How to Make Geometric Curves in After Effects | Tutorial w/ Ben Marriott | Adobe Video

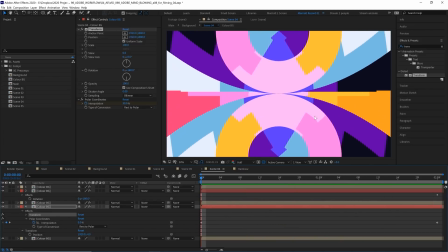[4:09]
Now, one thing this does need is a lot more movement. And the best place to add that is within our pre-comp. And we're going to try something really simple. We're going to do some really simple animation in that pre-comp. But once it's all warped and animating in this comp, it is going to look a lot more complicated.
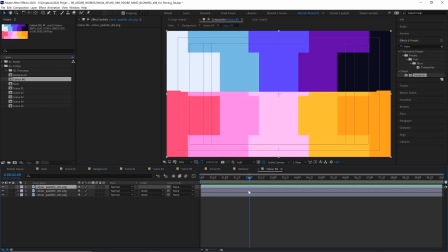[4:22]
So let's go into our color background layer. And the simplest thing we can do is just add a position animation.
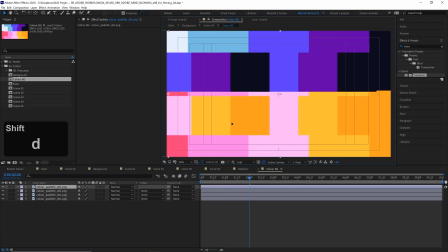[4:27]
So I'm going to duplicate this top color palette here, drag it all the way over to the left, keyframe its position at the very start of the comp.
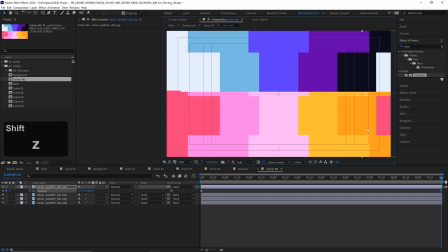[4:34]
And at the end of the comp, I'm going to drag it over to the right there. So we just get a really simple animation of it moving from left to right. Can't get simpler than that. To add a bit more variation, I'm going to duplicate that layer again.
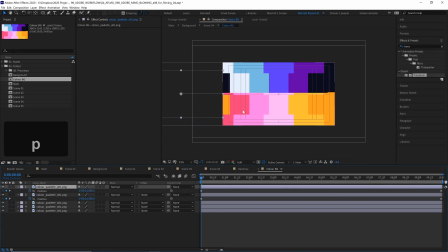[4:46]
I'm going to scale that down to maybe 150 and then animate this one moving from the right over to the left. So when we play that back, we just have two sliding color palettes here. But if we go back up to our previous comp And if we play it back here in our top comp, there we are.
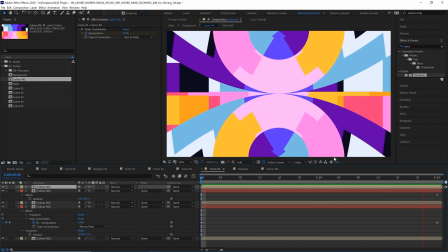[5:01]
We've added a lot of complexity with barely any animation at all. And I think this looks really cool.
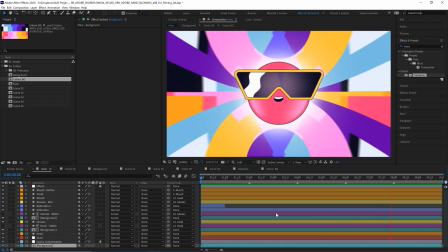[5:06]
Here's what it looks like in our very main comp with our head animation. Check out the other videos in this playlist if you want to learn how to animate the other background effects in this animation.